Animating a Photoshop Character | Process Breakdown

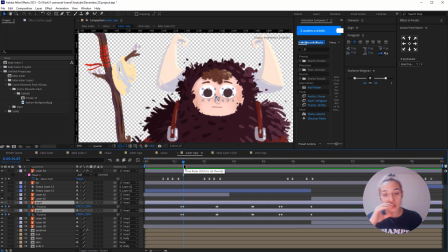when you're animating pupils just make sure like if you want to make it cartoony and fun first of all make them move fast and second of all don't make big movements
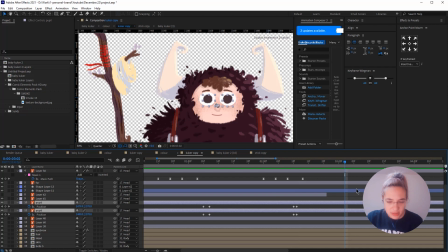if you see here this is the movement you can add position keyframes within like a couple within a second to make it
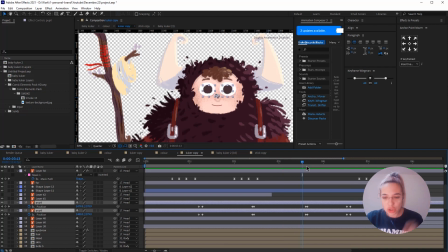look even better uh but just don't make huge movements uh because it
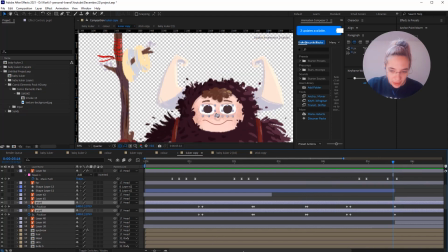looks really really weird so for the mouth i had to like i just created this mouth it's super
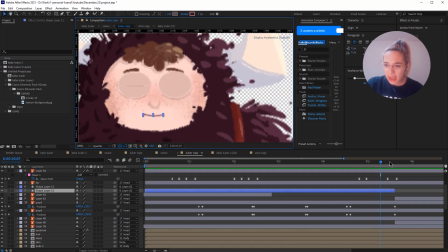simple just a line basically with an outline and then i uh just
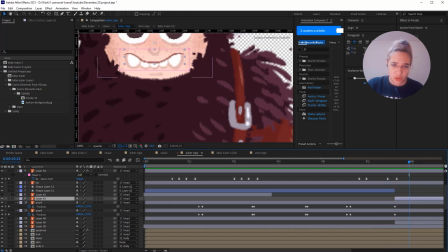use the original mouth this one uh and then i
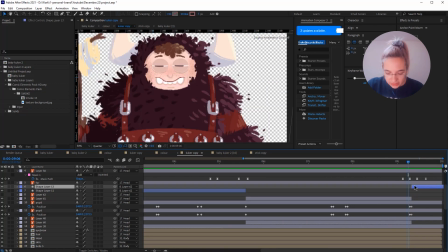duplicated the first mouth again because of the loop and what i did was to create to add two more keyframes for the pad because so look what i did if i extend this layer a little
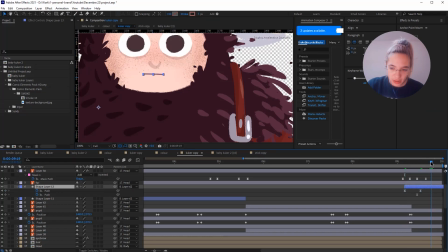bit so this is the original shape of the mouth right so this is this is how the animation starts then I just created another shape that is very similar to the other mouth and I
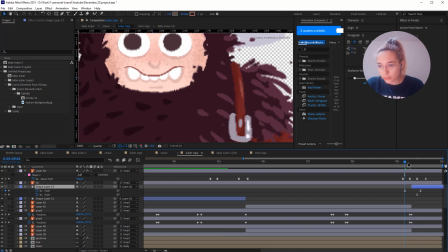made it start a few frames before the switch so that way we have a very smooth transition like let me play just this part for you so you can see because
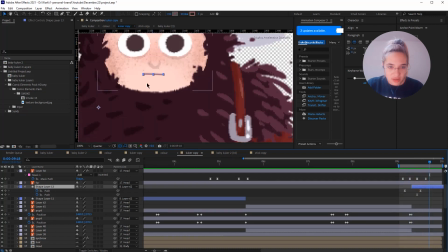as you can see this mouth is just tiny and this one is bigger and if it was a simple cut it looked really weird again like it's just uh too fast and weird and so that's why
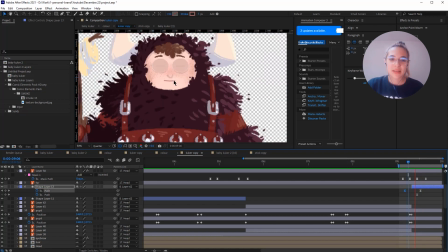i just animated the part of this mouth and this is how it looks now yeah i
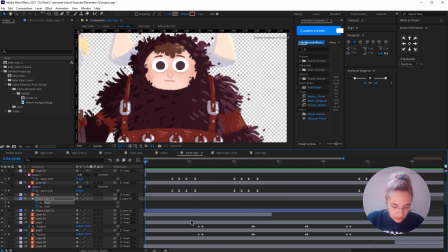think it looks way better okay and now i just want to isolate the face layers so uh
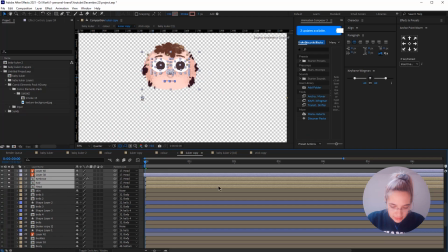you can see the movements that i added so this is the face okay so he blinks a little bit
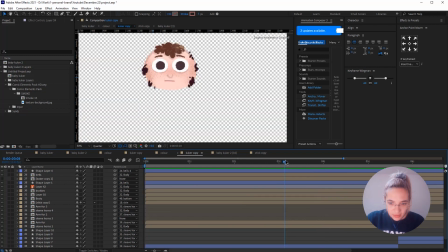he smiles here it looks left down smiles big smile looks weird and normal again okay when
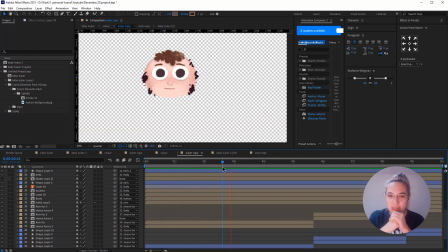you animate something like that just make sure you have a very clear idea from the start and then I would suggest you animate the face a bit more like depending on what you want you want what you want to show in the video but I think yeah the animation the face is like a big part of
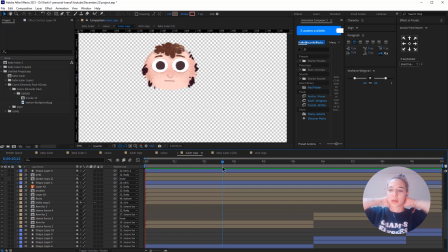showing the feeling that you want to show and having a very smooth and cool animation at this point I had everything ready my character was ready and
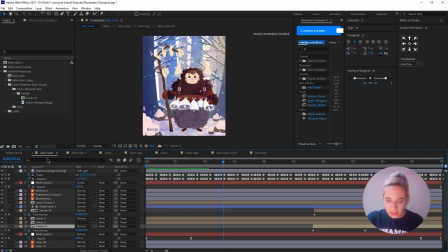I just just went back to the original file and I
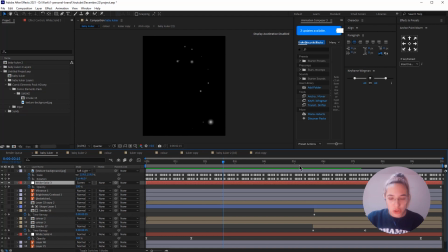wanted to add snow so for the snow I created a solid
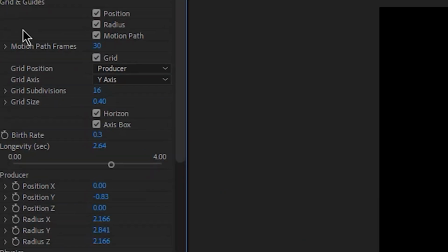clear and then I added the CC particle world I made the particles faded spheres and I changed the the birth color and the death color to
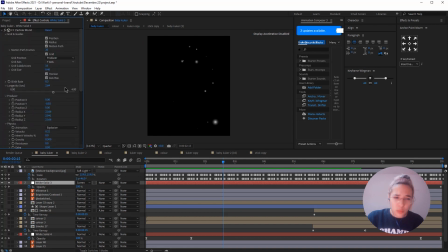white and then I played with like the settings like these these settings here i changed the position uh the x and y and and the the z position as well i changed the velocity a bit also and the gravity that was very important because it was just falling it was super fast so i had
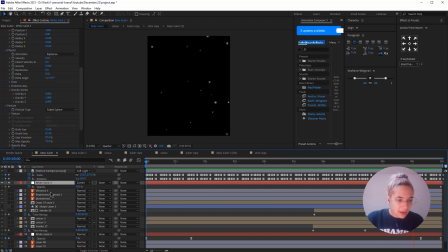to um decrease the gravity here as well uh i created two layers for the snow this is the first one and there is snow in
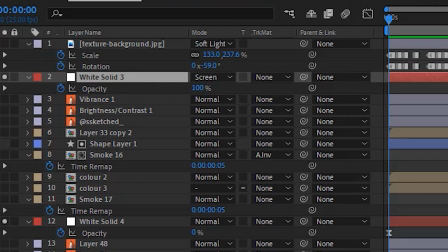the background uh because i wanted to have one layer that's in front the character and one that's behind the character so we have this cool ambient
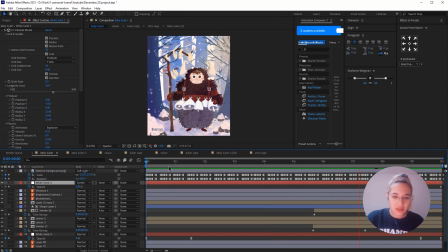kind of atmosphere so at this point i had almost everything ready and the final thing that i did was to add a texture so this is a
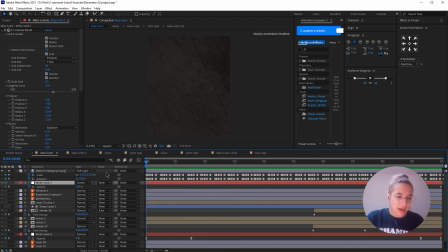texture that i downloaded from free pick i then changed the mode to soft light and
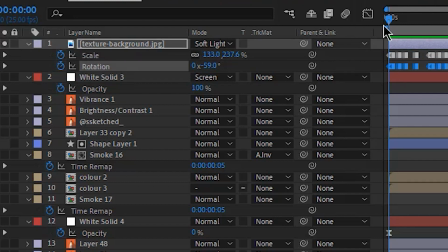i added hold keyframes for scale and rotation like random keyframes basically
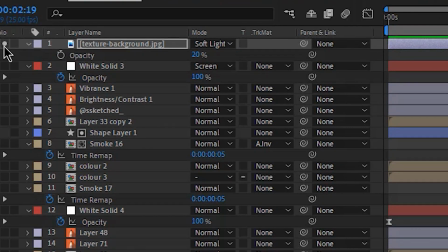and also the opacity here is 20 this is how it looks
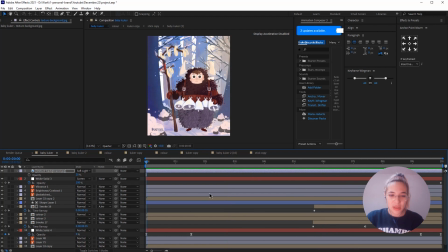okay so this is the fully animated character uh i really hope you enjoy it